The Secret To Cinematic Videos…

scene. Get that long shot, that medium long shot, that medium shot.
I don't get it. I really don't. YouTubers nowadays make cinematic video making look so easy, and it pisses me off because I can't do it. So for anyone who's new here, my name is Bensulock, and I'm currently a professional video editor. This YouTube channel is here because I want to take the skills I know from video editing and learn some things about working a camera. And I don't care how long it takes or what I need to do. We're going to figure out how to film cinematically like all of my favorite YouTubers. Okay, so if we're going to be doing this, I think we need to set some parameters. I think first I want to be able to light and film a cinematic looking talking head shot. Something like this. Second, I would like to be able to have a wide shot where it kind of sets the scene, where it's going to be kind of tricky to hide the lighting and everything like that, but I think that's a good challenge. And the third should be naturally lit, only using windows, like this shot. But this one obviously could use some work.
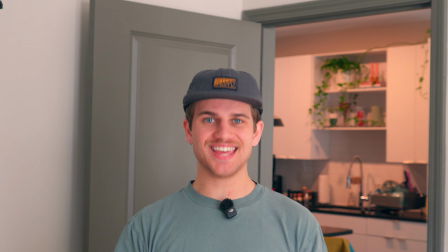1:08 Okay, so if I wanted to film a talking head like this, right here, I think this is a cool composition.
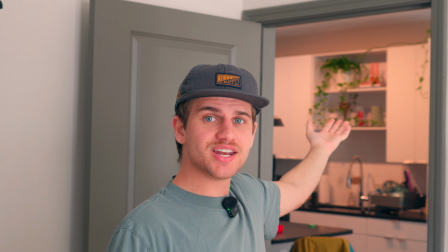1:14 There's the door, you could see the kitchen back here to add some depth. The light is on and it's a little bit of a warmer light, which I actually like in this situation.
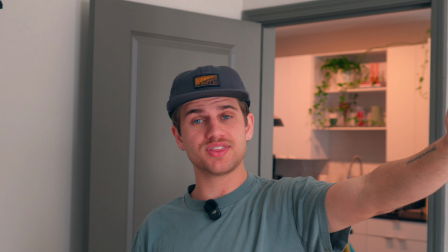1:22 For right now, only thing lighting me is the window.
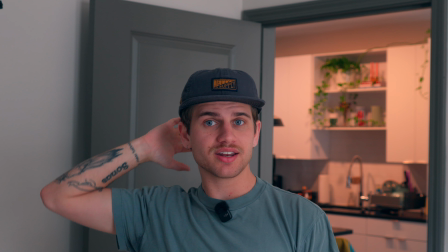1:25 So I have this highlights and a little bit of shadow, but there's not like any separation from me and over here.
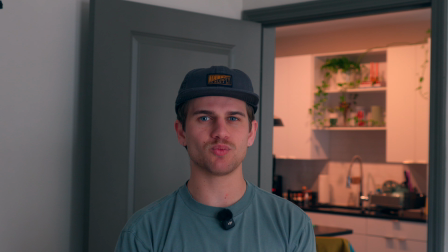1:33 So we're gonna turn these lights on and see how I did, and then we'll work around everything happening.
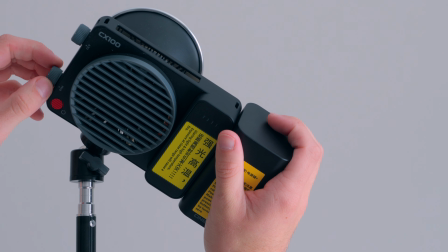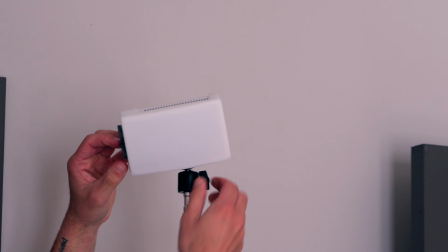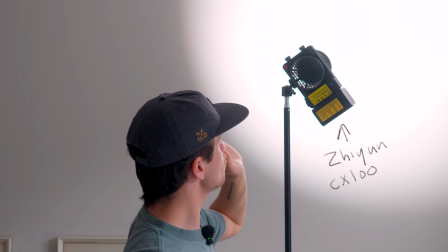1:51 So here, when I set up this light, I'm pointing it directly at the wall. And I took the diffuser off.
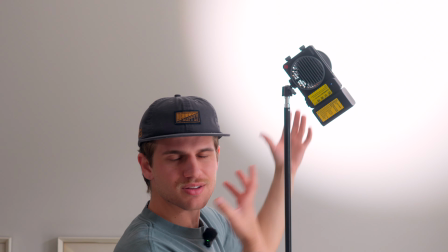1:57 The diffuser usually creates a softer light, but it's still sometimes really harsh if it's just pointed directly at the subject.
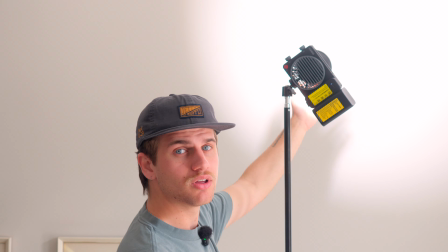2:02 So when you throw the light against this wall, it bounces off nice and soft to all those highlights.
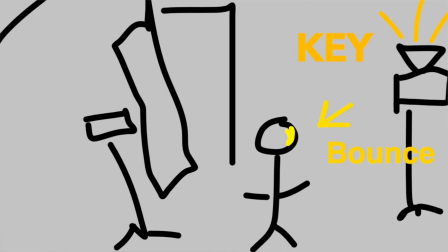2:10 And we're going against this wall here because the window is on this side, and we want to follow the natural motion of the light.
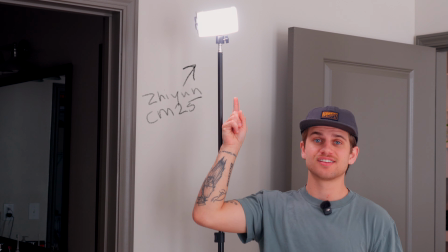2:19 This light here is called a hair light. This light is going to be behind my subject,
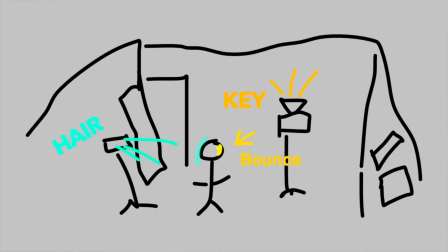2:25 lighting the back to create separation from the background and my subject.
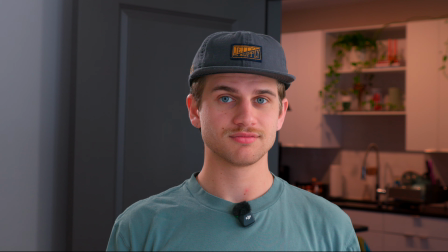2:30 All right, I'm back in place. Hey, I'm not gonna lie, this looks like really good.
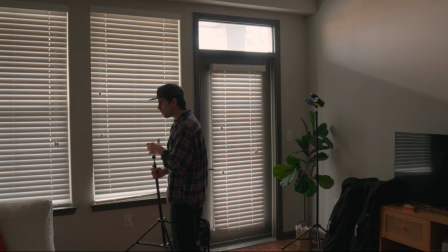2:43 Okay, so that was pretty easy, but it's kind of hard to make a talking head look like really cinematic, because cinematic is like
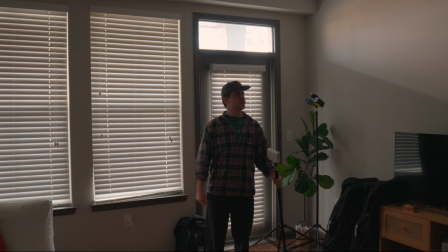2:53 a movie, and those are more for like interviews.
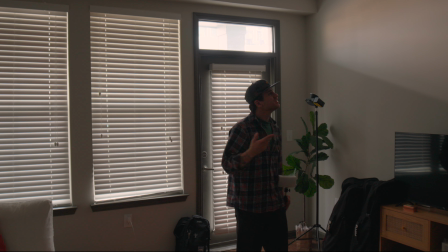2:56 So now we're gonna try to light this whole room to make it look cinematic, to make it look nice, presentable,
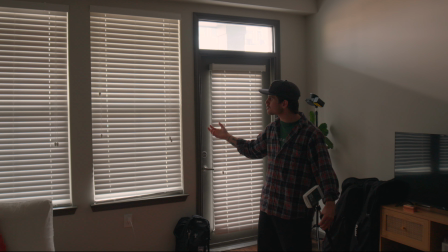3:03 and then using the same lights that lit the room, we're gonna use natural light to light me and knock out the next two all right here.
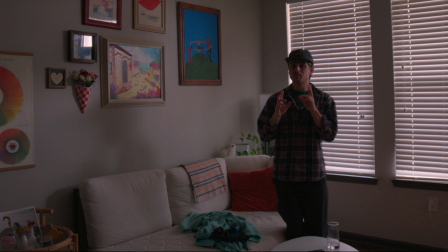3:12 The first and the most important thing when it comes to being cinematic is your framing.
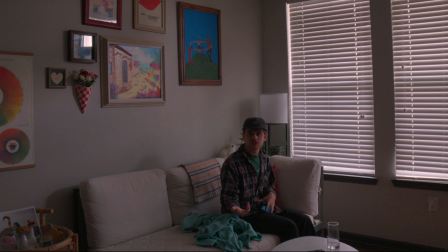3:19 And I really like the way this corner looks. We're gonna clean it up, get the composition a little bit nicer, and hopefully get a decent looking shot.
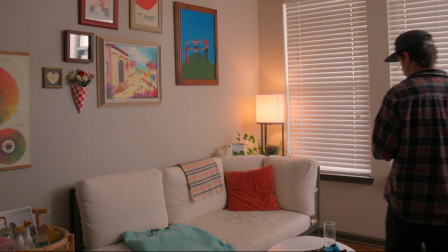3:28 So I don't know about you guys, but there's something that seems very flat.
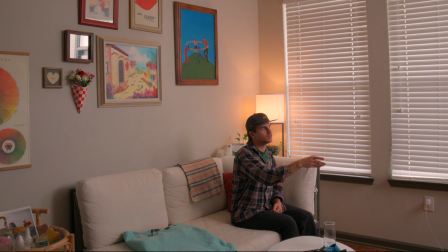3:34 So what I'm gonna do is maybe take our key light. We're gonna be shooting our shadow side, so we're coming from here. We want the key light more this way. Maybe I'm gonna put the dome and put it more direct to me. Bounced.
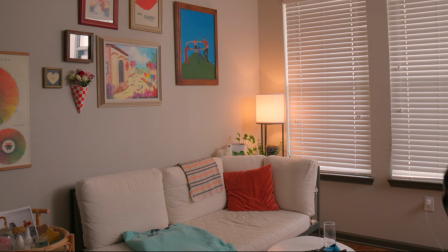3:47 Oh wow, that was kind of, guys.
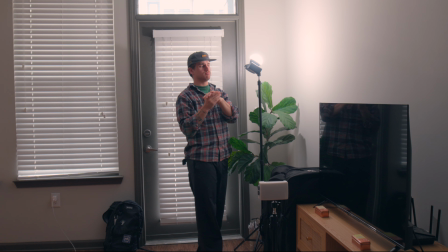3:49 I know I just said I'm a beginner at this, but definitely turn it off if you're gonna do any modifications.
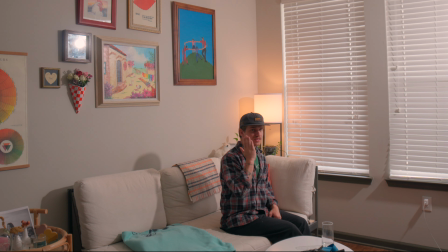3:57 If we're filming shadow side, we're getting this shot here, and I want to say it looks pretty good. The whole area is lit from our key light.
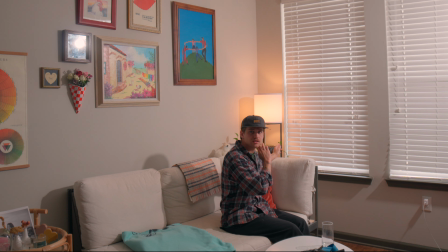4:08 We have a practical light here that should be separating ourselves from this background. And I'm thinking maybe this 25 watt light over here to light just this little half of me, but up and from behind.
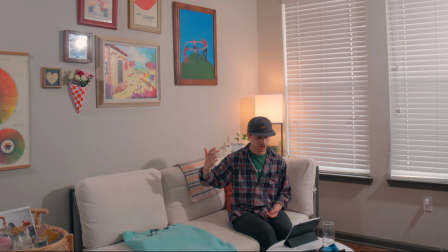4:23 This is looking pretty good. I think we could take the hair light down just a little bit, come a little bit more in contact with this side, because we're really using this to separate us, and it's doing its job, but the key light is really bright off this side and it's really dark over here, so we need a little bit less contrast.
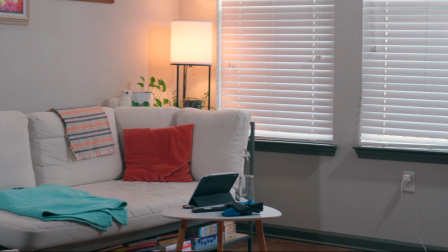All right, we have made it to probably the most challenging part of this video.
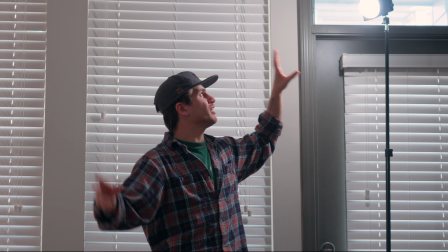4:50 We are gonna get rid of these lights We might leave this one up just to fill the room out around us,
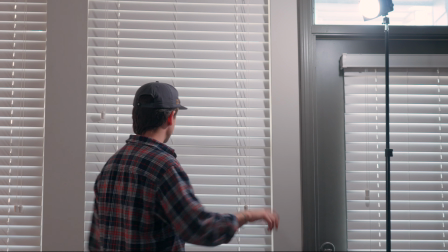4:56 but our sole key light is actually going to be just this window.
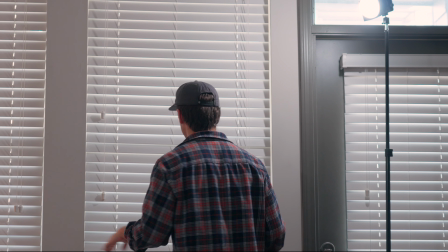5:01 We're going to do 2 shots here, and we are going to do one where I open the window like this, using
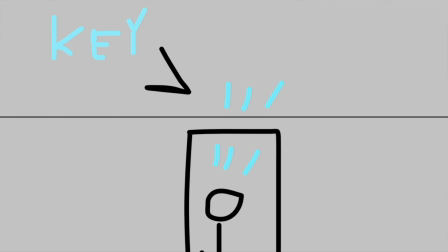5:07 this light to fill my face while you guys are seeing only the shadow side.
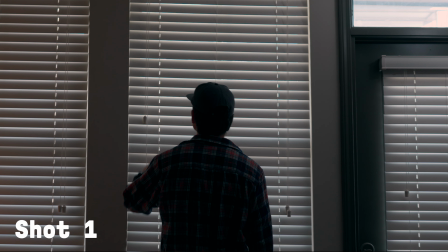5:14 Hopefully that looks cinematic enough. So let's give it a go.
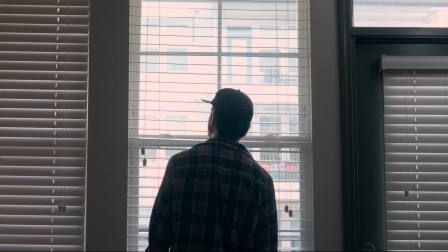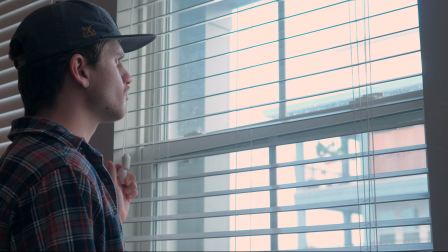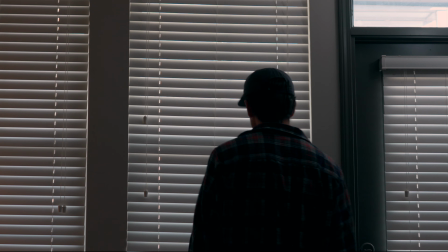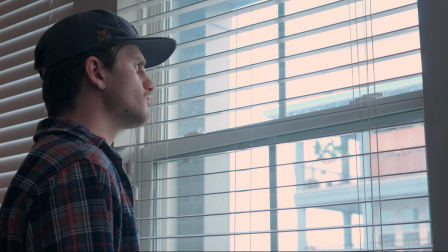Guys, well, that's all I have for you. I think I made some pretty cinematic looking shots. Please let me know what you think down in the comments. And I guess before we go, they always say if you really learned something, you should be able to teach it. So let me break this shot down for you just one time. Right behind me, I actually have my 25-watt light, using it as a hair light to separate me from my background. On the other side is my key light, which is pointed directly at me, right in front of my natural light, which are the windows. Still, once again, following this natural motion of the light. I hope that makes sense. Thank you guys so much. Please give me feedback in the comments, and if you enjoyed and want to see my growth and hopefully grow alongside me, please consider subscribing. I'll see you guys next week.